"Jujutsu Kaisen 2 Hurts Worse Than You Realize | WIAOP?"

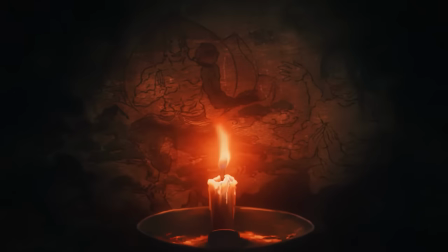[24:11]
The J-horror vibes continue with a shaky handheld shot of a camera whipping around to reveal fragments of some horrid old prophecy on a faded ancient tapestry,
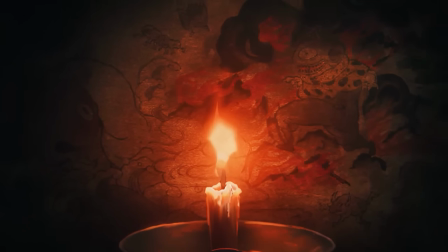[24:22]
foretelling the arrival of Dagon, Jogo, Hanami,
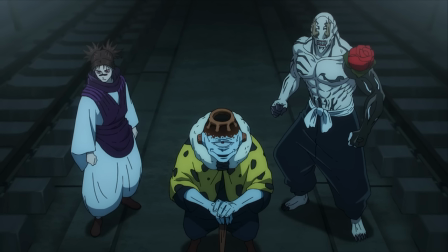[24:26]
and Mahito, and reminding us of how ancient and godly these villains really are.
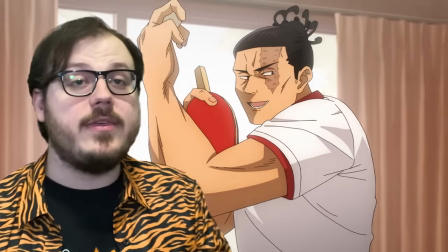[24:32]
Speaking of godly, the next guy we see is Aoi Toto,
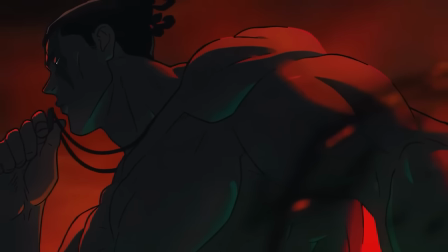[24:36]
kissing his locket as he squares off with Mahito's Cronenbergs in a shot lifted straight from the manga.
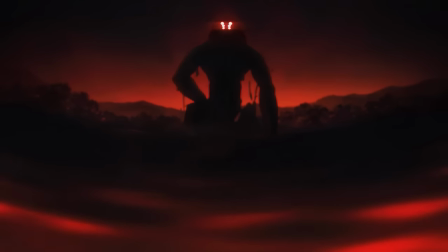[24:41]
Next, his Kyoto classmate Mekamaru makes a Mother F and Eva reference as he also prepares to get his ass kicked by Mahito,
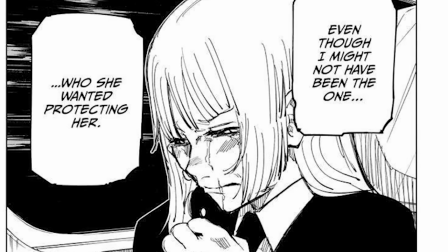[24:50]
which ultimately prompts Miwa to cry as she clutches his precious parting message to her chest.
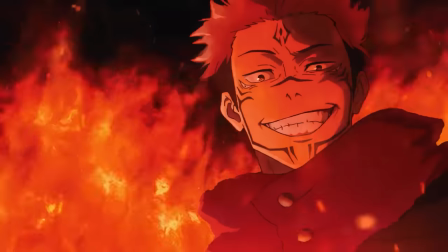[24:56]
The next shot of Yuji turning into Sukuna, in addition to being absolutely badass, is definitely the internet's favorite part of this OP.
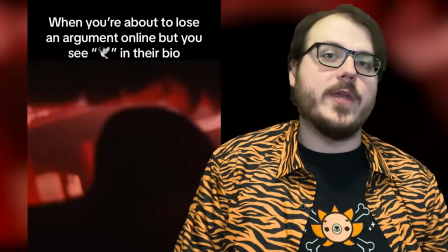[25:04]
Out of context, it's ideal meme fodder for when you're, for instance, losing an argument on the internet, but then you notice a dove in the other guy's profile.
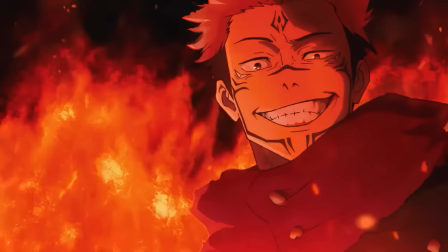[25:13]
As far as its meaning in context goes, the flames and cocky grin are clearly an allusion to Jogo's very one-sided fight with Sukuna,
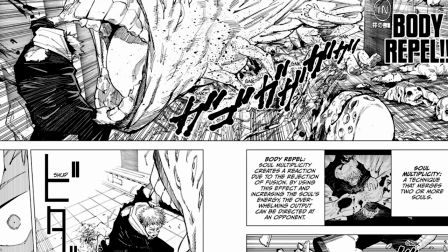[25:21]
although the gross mouth that the camera flies out of at the start is probably a reference to the mouth that Mahito hides in to sucker punch Yuji in their
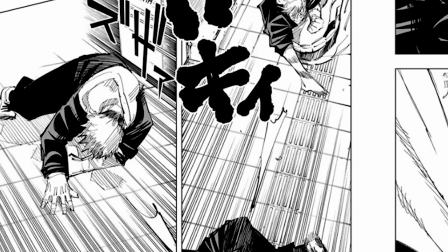[25:30]
fight, and that's after he turns back, so it's kind of a confusing shot.
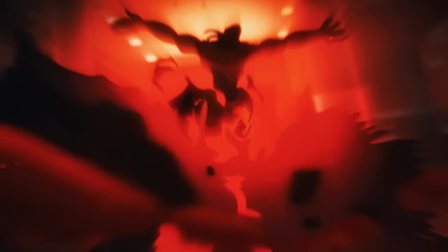[25:34]
But there's no confusion as to what the next shot shows, despite how abstract the animation here gets. That is clearly the ocean of corpses spat out of Dagon's mouth as he transforms from a cute little octopus guy into a big scary octopus man.
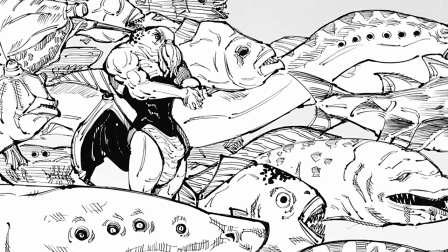[25:49]
Which is, um, actually not what a Dagon is, Mr. Akutami, sir. That's clearly a Cthulhu you've drawn there, but I digress.
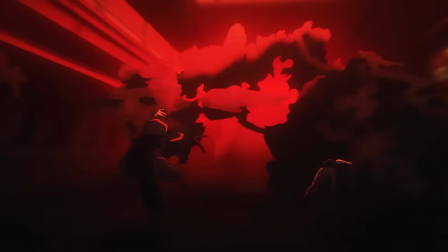[25:58]
As the wall of water rushes forward, we can see Naobito Zenin, Maki, and Nanamin fighting the current,
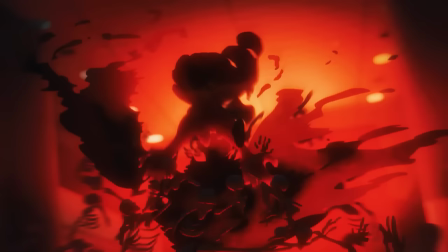[26:04]
to varying levels of success, and both these shots really impress with the polish and energy of their animation.
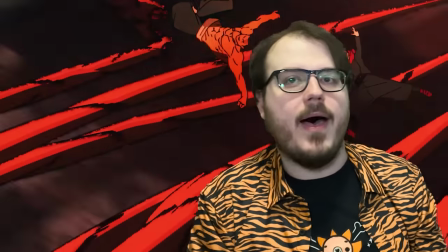[26:11]
But this next one of Yuji and Toto Tarzan sliding at Mahito blows them both out of the water.
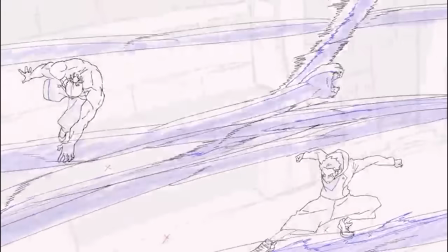[26:18]
This shot is just sakugatastic, perfectly capturing the personality and techniques of all three fighters.
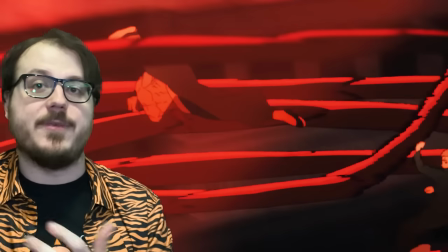[26:26]
The two sketchy black and white impact frames that hit when Toto claps and swaps, in Time with the beat, of course, are just… juicy.
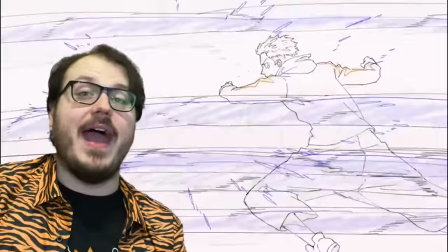[26:34]
I love this effect. And the way the shot ends,
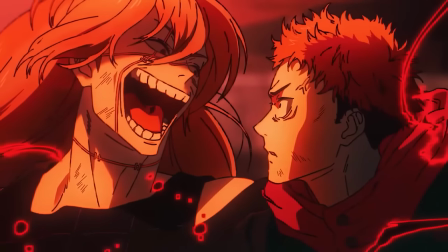[26:37]
with Yuji leaving his best-o friend-o behind to face old patch face one-on-one subtly foreshadows how the full fight will eventually go down.
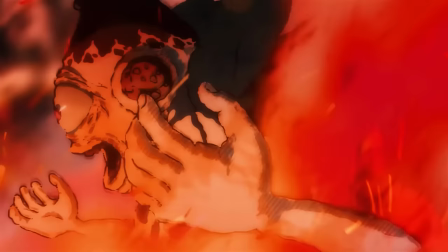[26:46]
Speaking of spoilers hidden in plain sight, the next nine shots are basically just a bunch of those,
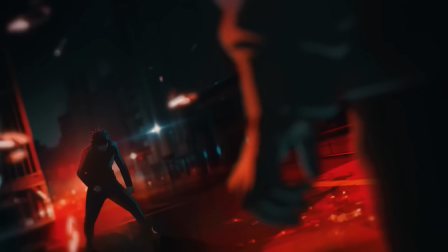[26:52]
each one gorgeously animated with that stylish red mood lighting.
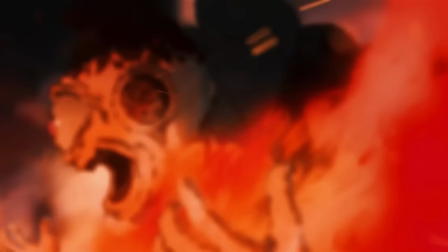[26:56]
Starting with Jogo, who freaks out and flames on for his fight with Sukuna, then Choso,
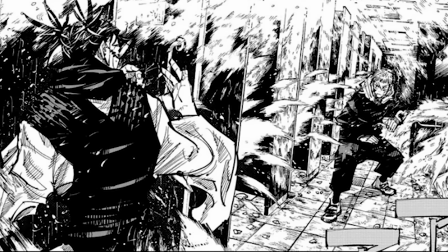[27:01]
who freaks out under the sprinklers that Yuji activates in their fight, as our hero's as-yet-unexplained curse technique, quite possibly the literal power of friendship,
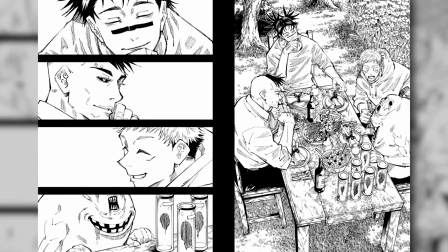[27:11]
floods his mind with memories that never happened of them being long-lost brothers, just like how Yuji brainwashed Toto.
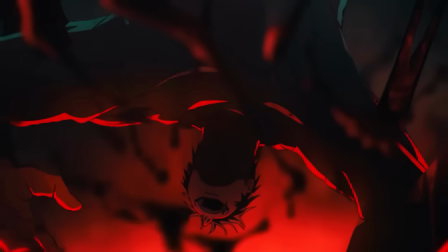[27:18]
The next shot has to hide its subject's identity in shadow, since, you know, it's obviously a pretty big spoiler that Toji comes back, but once you know that spoiler, the fact that he's upside down makes it pretty obvious.
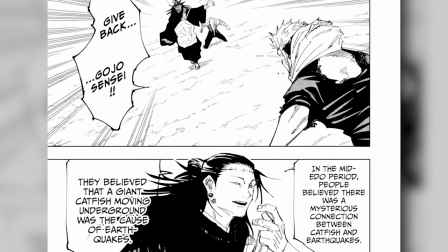[27:30]
And the shot after that is just as obviously the moment Yuji's attacked by Pseudo-Ghetto right after his fight with Mahito.
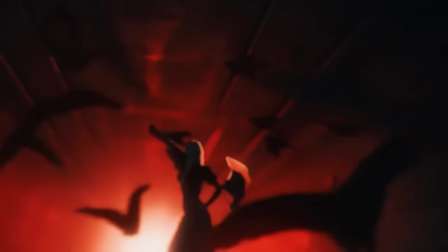[27:37]
Mei Mei certainly looks badass with her huge ass axe slung over her shoulder and all her crows exploding all over the place here,
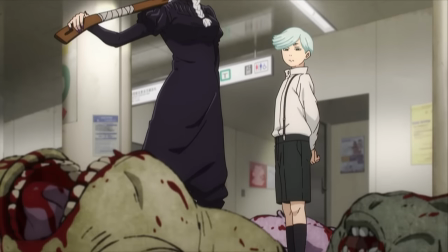[27:45]
although the effect is somewhat diminished when you remember that she totally runs away from her big fight down in that tunnel.
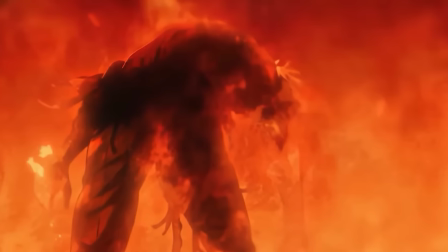[27:51]
Once again, to avoid spoilers, the person being charbroiled by Jogo over here is also hidden from view.
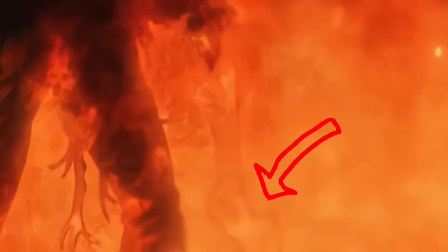[27:57]
Although if you look closely at his right hand, you can just barely make out the shape of Nanami's cleaver amid the flames. Sad shit indeed. But the shit gets even sadder as we watch Megumi square up against the undead
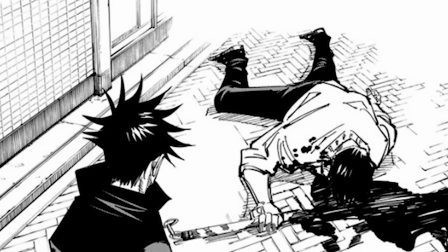[28:12]
psycho murder hobo that he never realizes was his own estranged father.
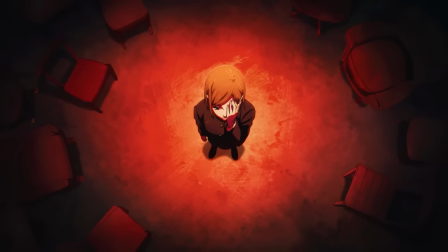[28:17]
And if you think that's tragic, check out this shot of Nobara surrounded by chairs,
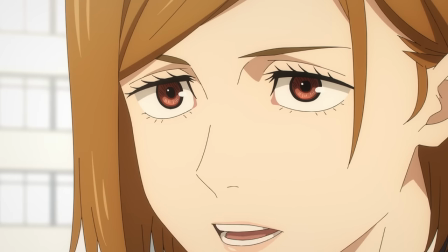[28:22]
representing the limited space she leaves in her life for friends and loved ones, all of them empty, just like in the vision that she has when Mahito gets his hand on her.
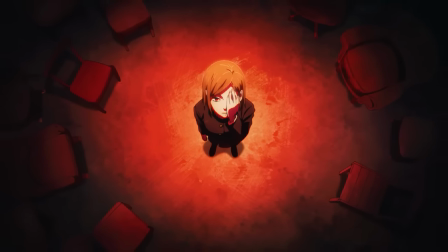[28:31]
And of course, her hand is covering up the same eye that he, you know, does the thing to.
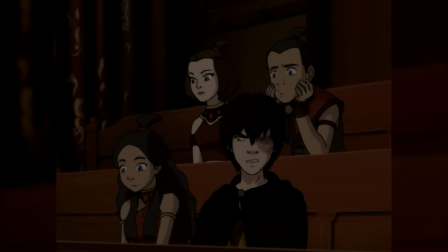[28:37] Did Kudisaki just... die? You know, it was really unclear.
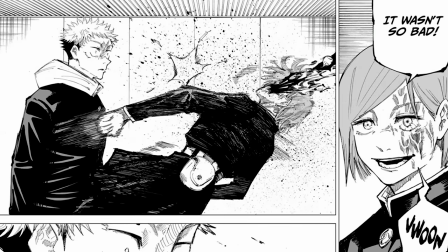[28:42]
And as much as I want to keep the cope alive for Best Girl, her prospects here really do not seem good,
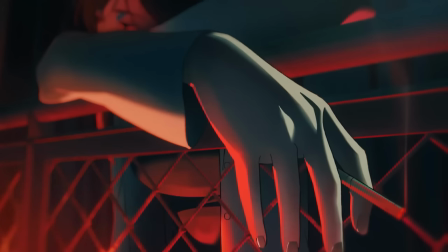[28:48]
considering the next shot shows Jujutsu Doctor Shoko, who might have been able to save Kugisaki but quote,
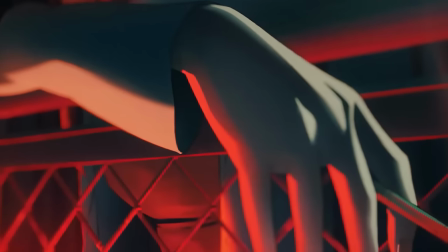[28:55]
don't get your hopes up, slumped over a chain-link fence for a depressed smoke.
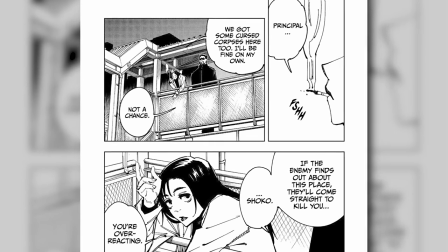[29:00]
Which is technically a reference to an earlier moment in Shibuya that has nothing to do with Nobara, but yeah, really just feels like they're saying it's Gojo over here.
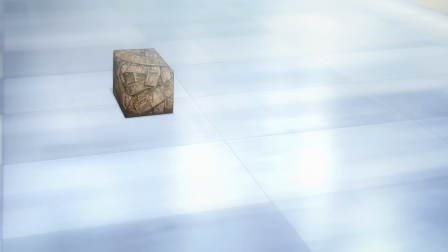[29:09]
Speaking of, the last spoiler of this spoiler montage is, of course, of course, THE SCENE where Gojo gets sealed in the prison realm.
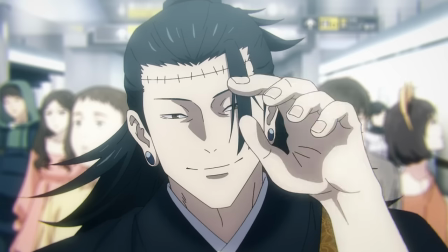[29:17]
Specifically, THE moment where he sees Ghetto and all the memories come flooding back all at once.
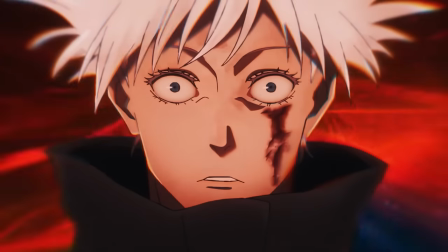[29:23]
Note how his eyes have already lost their blue luster due to the cube sapping his powers.
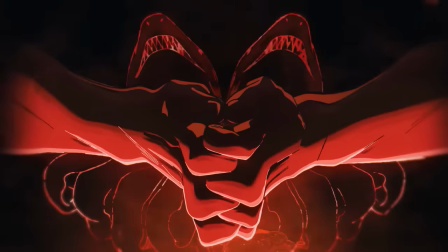[29:28]
This leads into a very cool abstract animation sequence where the hand signs for various cursed techniques
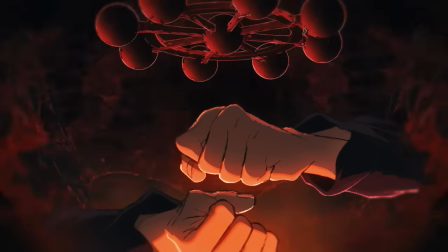[29:34]
and domains seamlessly morph into each other in front of abstract backgrounds sounds representing those techniques.
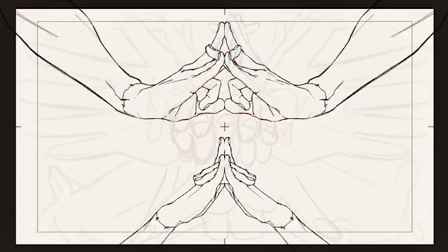[29:40]
First, Tsukuna's malevolent shrine, then Mahito's idle transfiguration, Dagon's horizon of the captivating Skanda,
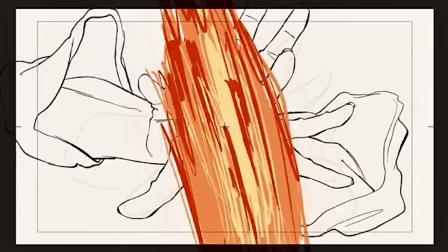[29:48]
Jogo's disaster flames, and Choso's convergence surrounded by spears of blood.
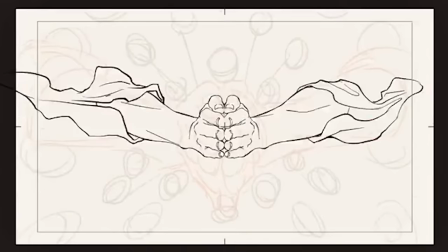[29:54]
Toto, appropriately, gets the coolest moment, at least from an animation standpoint, his hands clapping along with the beat as they keep teleporting to catch up with the camera.
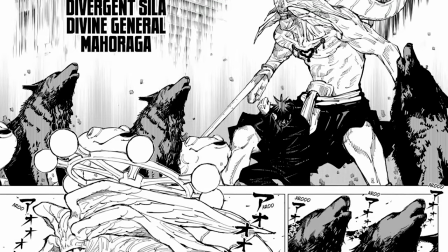[30:03]
The next hand sign is Megumi's, specifically the one he uses to summon his most OP shikigami Maharaga, which he can't actually control yet. This is his big desperation move. Literally him saying, I'm gonna kill myself and then you.
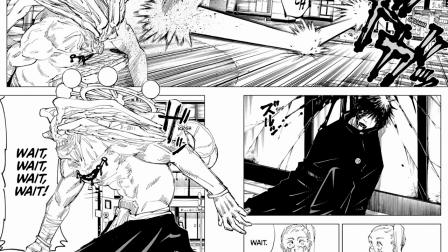[30:18]
And while the first time we actually see him use it is here in Shibuya, if you pay attention,
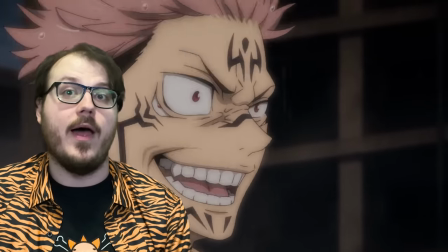[30:23]
you'll notice Megumi almost does it a lot in season 1, like in both his fights with Tsukuna and when Toto called him boring.
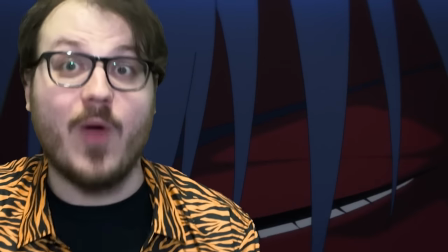[30:31]
Like, deadass, he was gonna end it all right there if Panda hadn't stepped in.
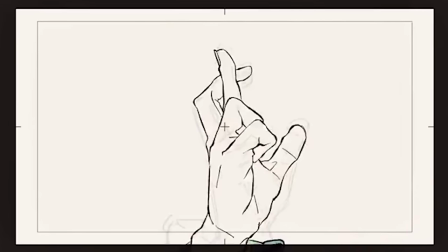[30:36]
Much like the last one, this montage also ends on Gojo, with the hand sign for unlimited void nestled between his beautiful baby blues. As they flash open, the power of infinity expands our perspective so we can see all of Tokyo, with the camera slowly zooming in on Shibuya.
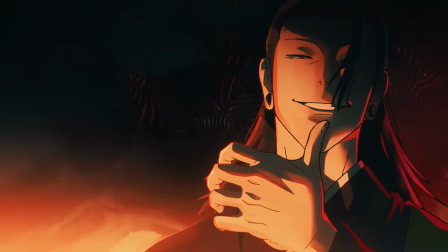[30:53]
Then it's time for one last twist of a knife, with those last two shots of Geto and Gojo mirroring the last OP,
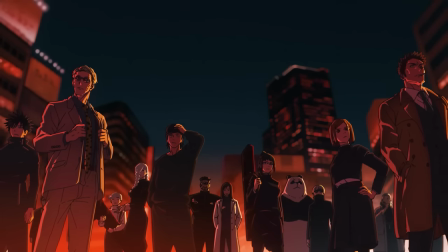[31:00]
leading into one last roster shot of everyone from Jujutsu High lined up looking all badass in the center of Shibuya.
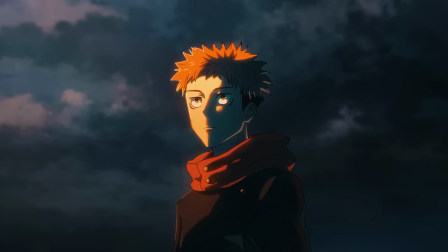[31:08]
Except Gojo, of course, he's a little tied up right now. And Yuji, who's left alone and forever changed at the end of the arc and the opening,
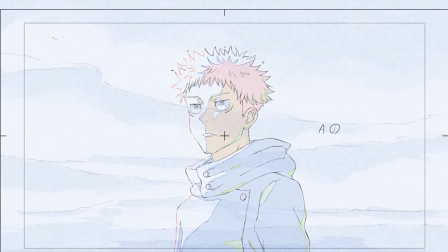[31:16]
staring off at a hard-earned sunrise as he works up the courage to turn away in an inversion of the very first shot, and walk away into the city and on toward the future battles of the Cullingame arc. And that's it. Like I said, it's a pretty simple opening, but a very effective one for what it's trying to accomplish,
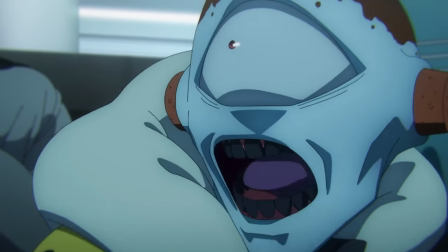[31:35]
which is getting Jujutsu Kaisen fans who don't know what's about to happen properly hyped for it while reminding those of us who do know of all the ways it's gonna hurt all over again.
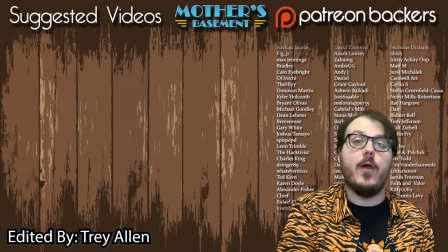[31:45]
I'm Jeff Thu, professional Jujutsu Kaisen joyer, and if anyone out there knows where Gege Akutami is hiding, I just wanna talk, man. Don't worry about it.